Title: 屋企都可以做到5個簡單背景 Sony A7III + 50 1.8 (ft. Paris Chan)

今天跟大家分享一下攝影背景打燈以及不同效果的分享就來了
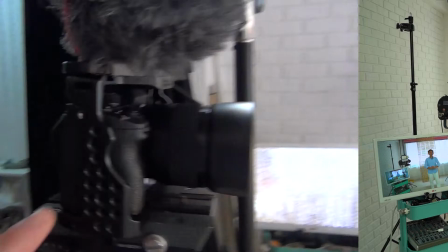[0:08]
那就不要說太多了,馬上去吧現在相機用最便宜的51.
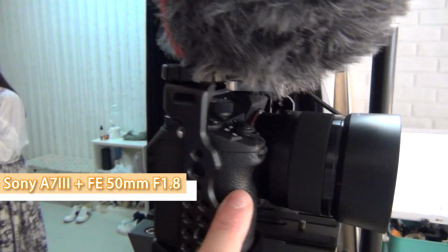[0:13]
8配合A7做一個全鏡的散景現在設定會有這個燈光
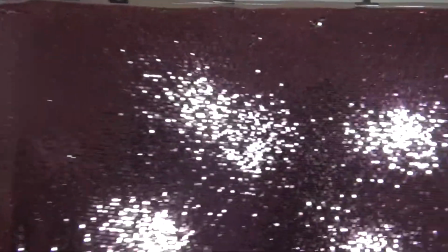[0:20]
會有這個閃閃
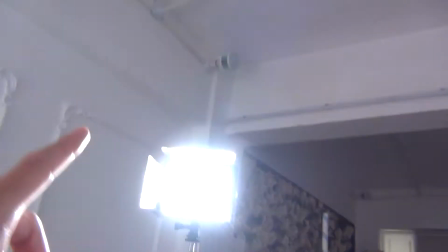[0:25]
然後分別有四支燈不同做設定的
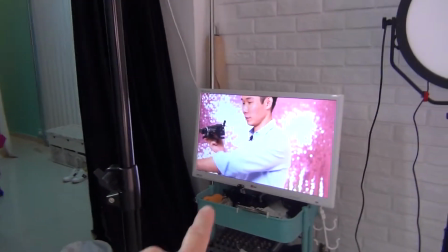[0:32]
你會看到我站起來的時候它對焦的時候就會看到後面會有少許墊
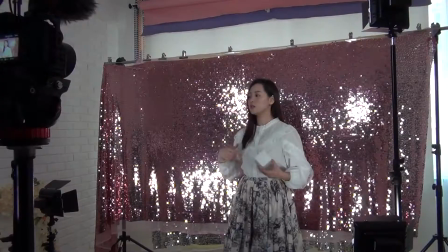[0:39]
這些就是這樣的畫面在這部攝影的時候畫面其實很不可以的
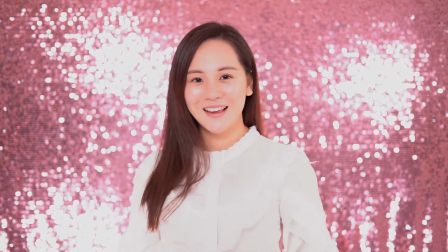[0:46]
在大攝影的時候畫面就是這樣那女生就會是不同的
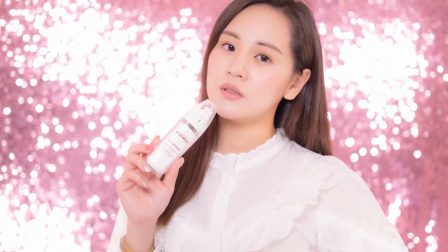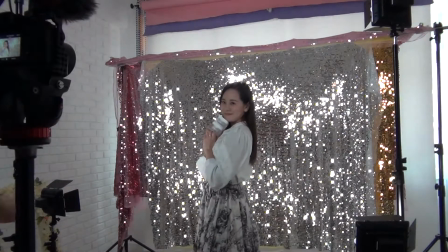[0:58]
好,我們翻完之後就已經轉到另一個設定了正白色的時候有一點怪的話我們在這邊改一盞燈是黃色
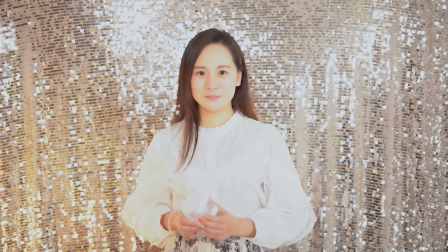[1:10]
它就會有一個左邊黃右邊白的畫面它很近背景的時候畫面就很實
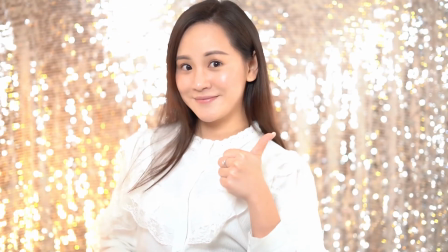[1:15]
很不美,它移前兩步之後後面散開的時候就變了很多冰冰的樣子
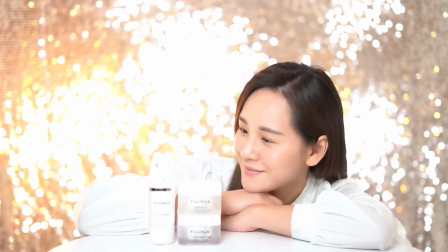[1:22]
畫面就會漂亮很多
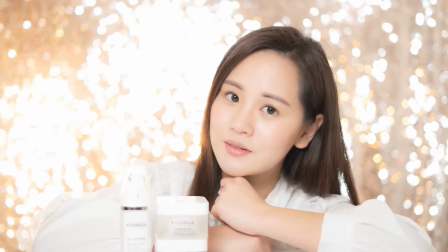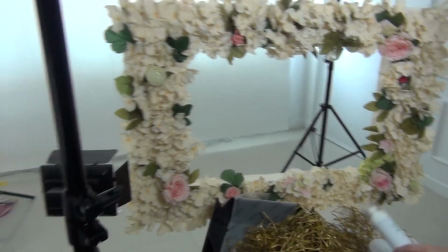[1:30]
這個就是之前做的DIY 花花現在嘗試一下可不可以用得到它
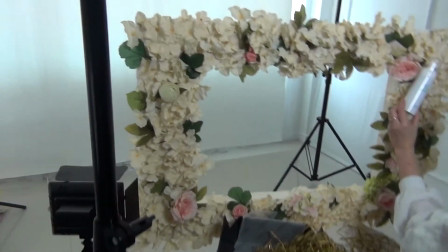[1:34]
究竟它是否可以用得到的呢所以我用一些窄的攝像來做Making Off是比較好的
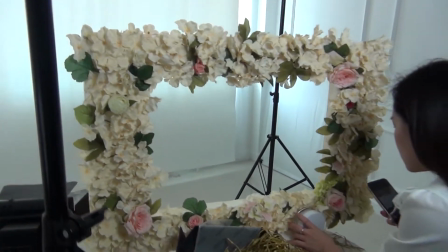[1:40]
而不是Making Off就是大機就會設定正確的燈和正確的設定
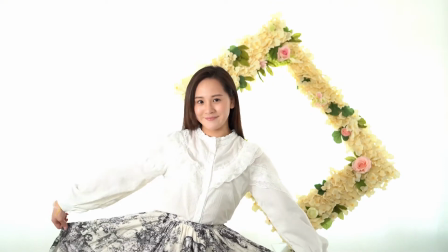[1:45]
所以看到Making Off的東西這麼怪但出來的MV 為什麼會這麼漂亮呢就是這樣的原因它在後面的畫面很清晰如果是慢慢向前走的時候
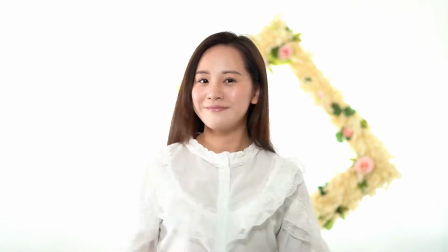[1:54]
把散景再拉闊後面散得很漂亮再加一個旋轉手法
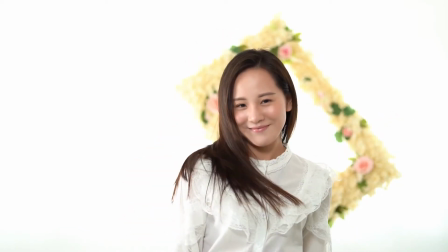[2:00]
慢動作整個畫面就已經不同了現在
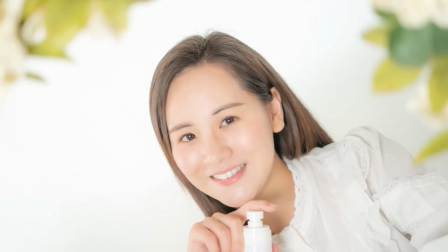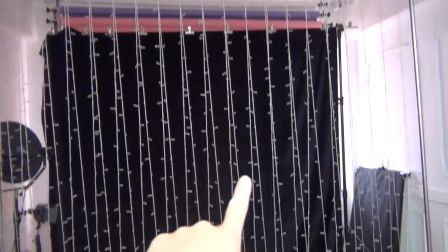[2:10]
這個就是星星的燈我還沒開燈的時候它是不漂亮的開了燈的時候也不會很漂亮
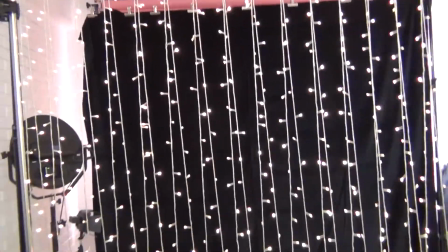[2:19]
就是這樣的效果後面發色放進來做什麼呢?
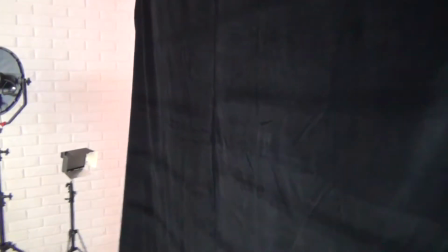[2:23]
就是擋住不要透光因為這裡環境很暗這個做了一個全黑的畫面
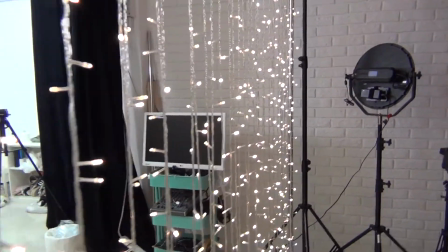[2:29]
而這些燈就可以做一個超級散景這個顏色是最美的
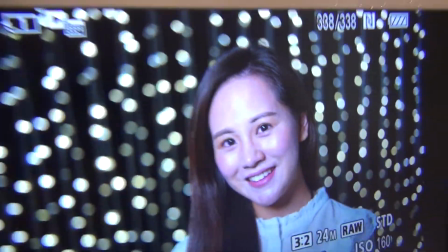[2:35]
再拍一張有人拍照 再拍一張就會看到這個很開心的女生在做什麼呢如果她走後一點的時候沒有那麼散效果又會是怎樣呢就會像一條條絲一樣會看到那些東西沒有那麼美
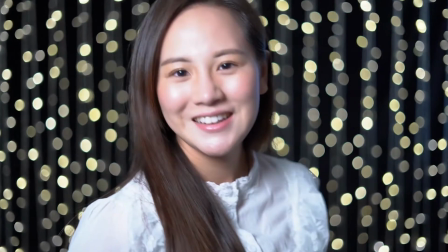[2:51]
當她走前的時候波波就很散了感覺就會很美
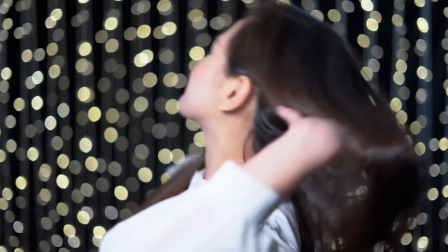[2:58]
所有東西都很美
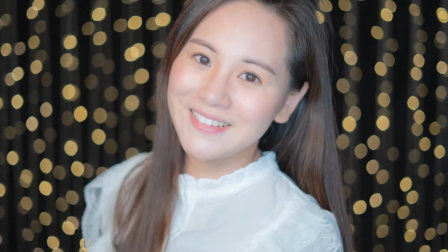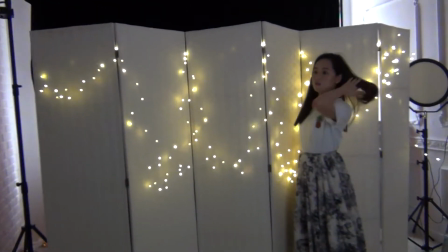[3:04]
第1456個設定就是這個就是一個拍照,再加上女生,再加上燈
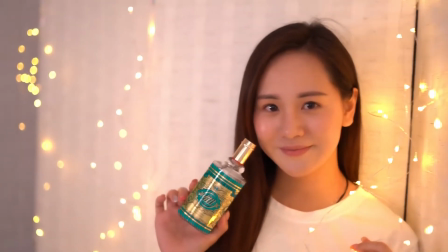[3:11]
就有一個形狀效果現在這個影片,有這個普通的散景
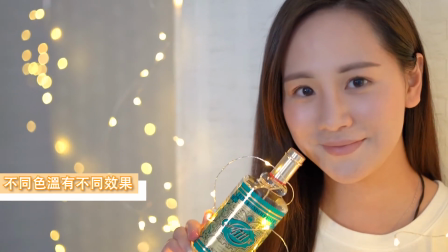[3:18]
我們現在用這個設定去做這個效果放在旁邊的時候,旁邊的玻璃形都很散
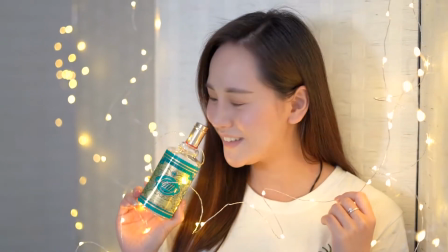[3:25]
你會看到有些層次去做這個再加上一個前景位,就是這裡
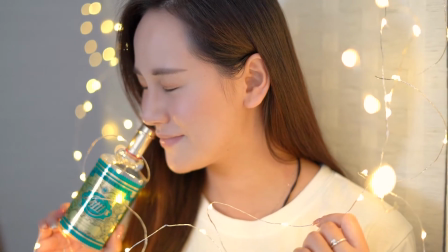[3:30]
再加上前景的燈就有不同的效果然後波波就在前面,用天線勾著
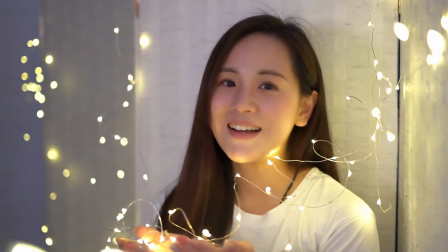[3:37]
波波就在前面,還有一個超級的散景有一個女生在這裡,波波就有另一個造型的畫面
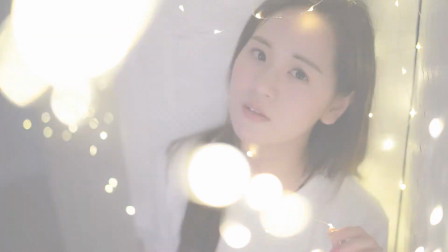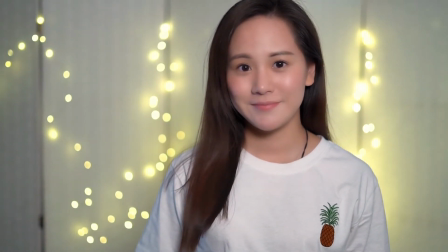[3:55]
這個就沒什麼特別的,如果正面影只是普通散景
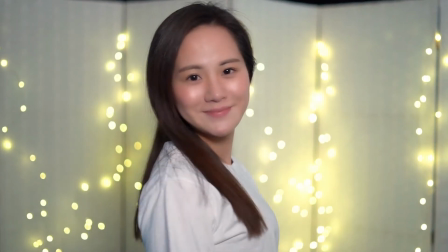[3:58]
那些燈就有一點點不同剛才側面影的效果會比較出一點,還有層次一點